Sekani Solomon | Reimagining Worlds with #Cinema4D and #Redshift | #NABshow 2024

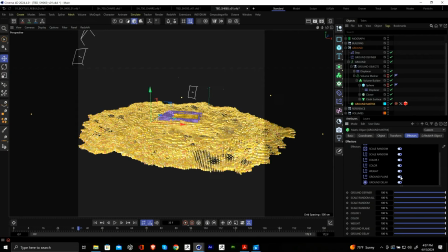So if I go into a matrix and I scroll down into this ground plane and I turn this off, you're going to see that tidal wave come down. And essentially I'm just using a plane effector, not building, floor plane. I'm just using a plane effector
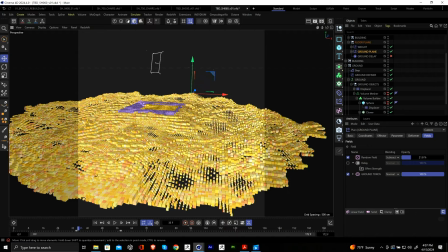that's pushing those voxels up, and a little bit of a random field to randomize how much each voxel is going up.
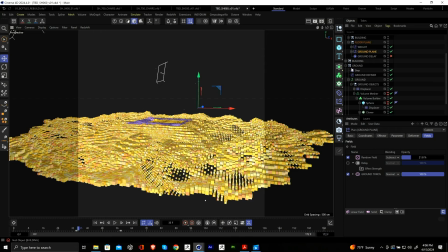And that's how we're getting that wave. All right, let's look at the building, because I am running out of time.
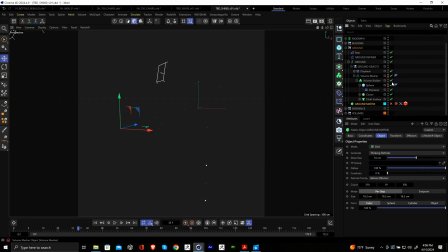So let's turn off all this stuff. For clarity, turn off, off, off. All right, let's take a look at the building. And let's take a look at the geometry first.
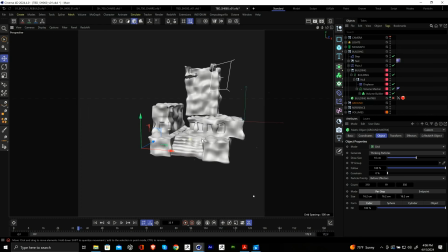So I'm going to turn on this geometry. It's going to look terrible. It's really squishy and eventually resolves. I'll explain why in a bit. But what's driving this, if I look back to the clip,
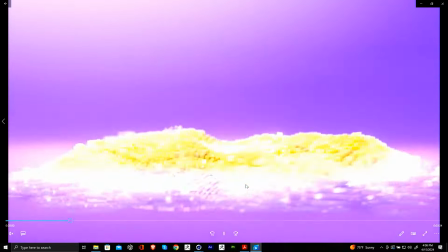you can see that like the building's kind of pushing in and then kind of coming up like this motion.
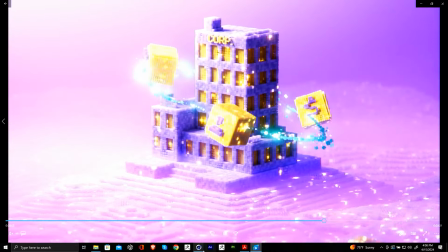I'm not sure if you can see my arms, but like that. So what's driving that is the keyframed animation of the building.
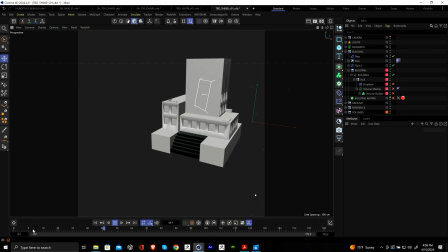If I scroll back here, the geometry is actually like locking into place. And that's driving, again, a chunk of that animation. So if I enable this and I enable my grid and I turn this off, one thing we're seeing is that it's like we're seeing that animation, but it's growing on. So how are we like achieving this kind of growth pattern here?
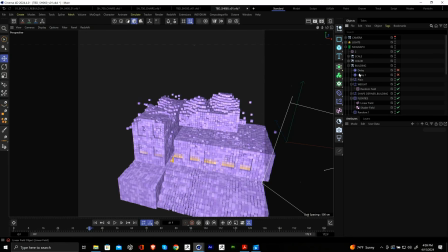So if I go up to building, I'm actually using another plane effector. Not that one, but this one.
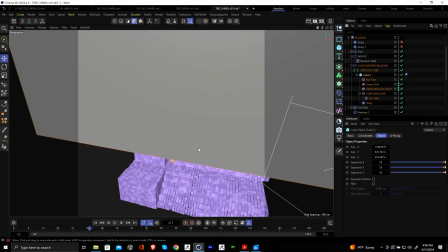If I turn this on, there's a huge cube with another displacer.
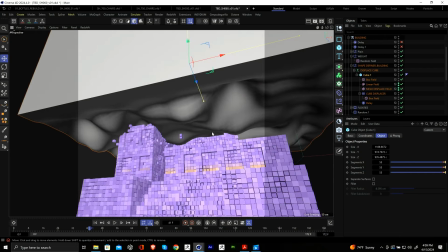I'm not sure if you can tell, but I use displacers on everything. And this displacer has an animated noise texture, and anywhere that this big cube touches,
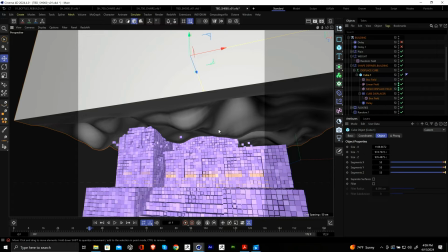it's going to scale down all the voxels to 0, essentially. So if I turn this off,
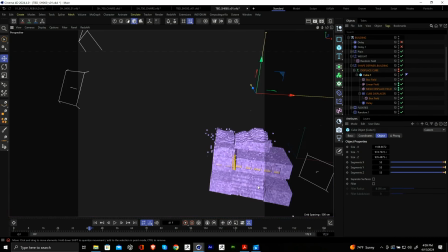that's what's giving me this really organic edge, and that's just animating upwards as the keyframe animation is going on.
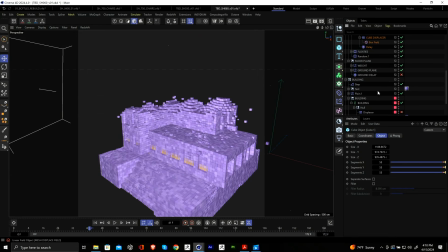Then we have one final step.
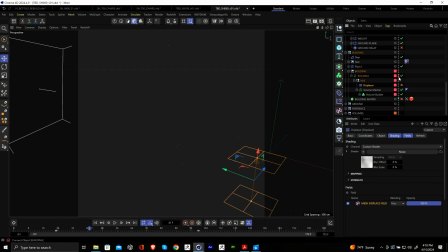Remember this displacer I was talking about earlier in the geometry, where it was looking all funky?
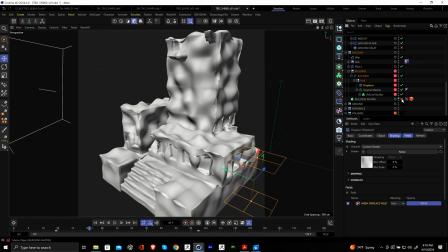So if I re-enable this and I hide this geo,
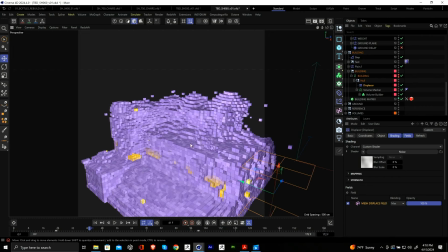what that is doing is making the voxels feel way more organic.
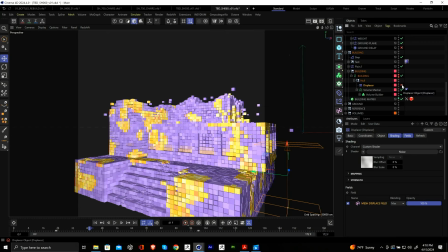Like if I turn this off, I was animating it, I was like, this feels way too clean.
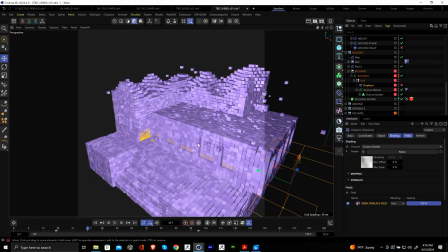And you're going to see like a bunch of the textures and stuff pop around, but this feels really clean. If I turn this on, it feels way more organic.
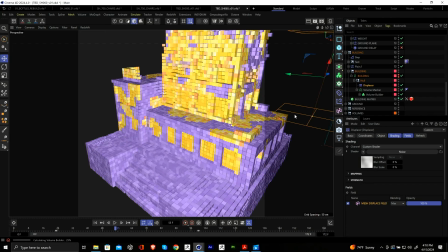And I have to just move it. But then I have a field that's moving upwards, so then it cleans up as it does,
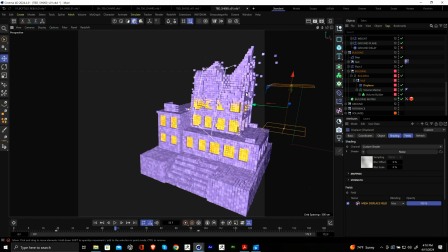and the leading edge always feels a little bit more organic as it's going upwards.
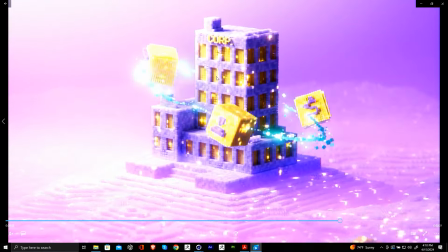So it's like organic, and then it feels like pretty tight towards the top. All right, there's one very last thing. There's like these floating little voxels that are kind of locking into place as well.
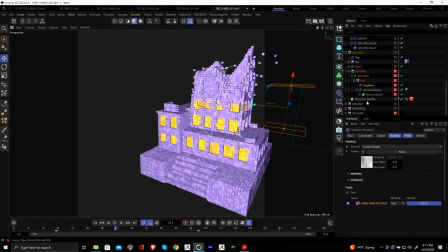That one also relatively simple. I just have a random effector. I'm talking about these guys that are popping in and out.
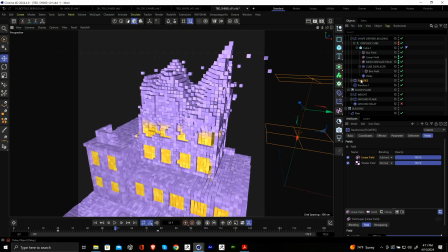So I have a random effector with a linear field and a shader field. So the shader field is really cranked down, so it's only affecting a little bit of voxels. And then I'm using a linear field to affect that as well.
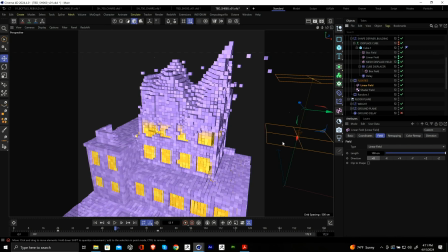So if I drag that linear field up, it's going to just lock all the voxels into place. It's essentially just turning off that that random effector.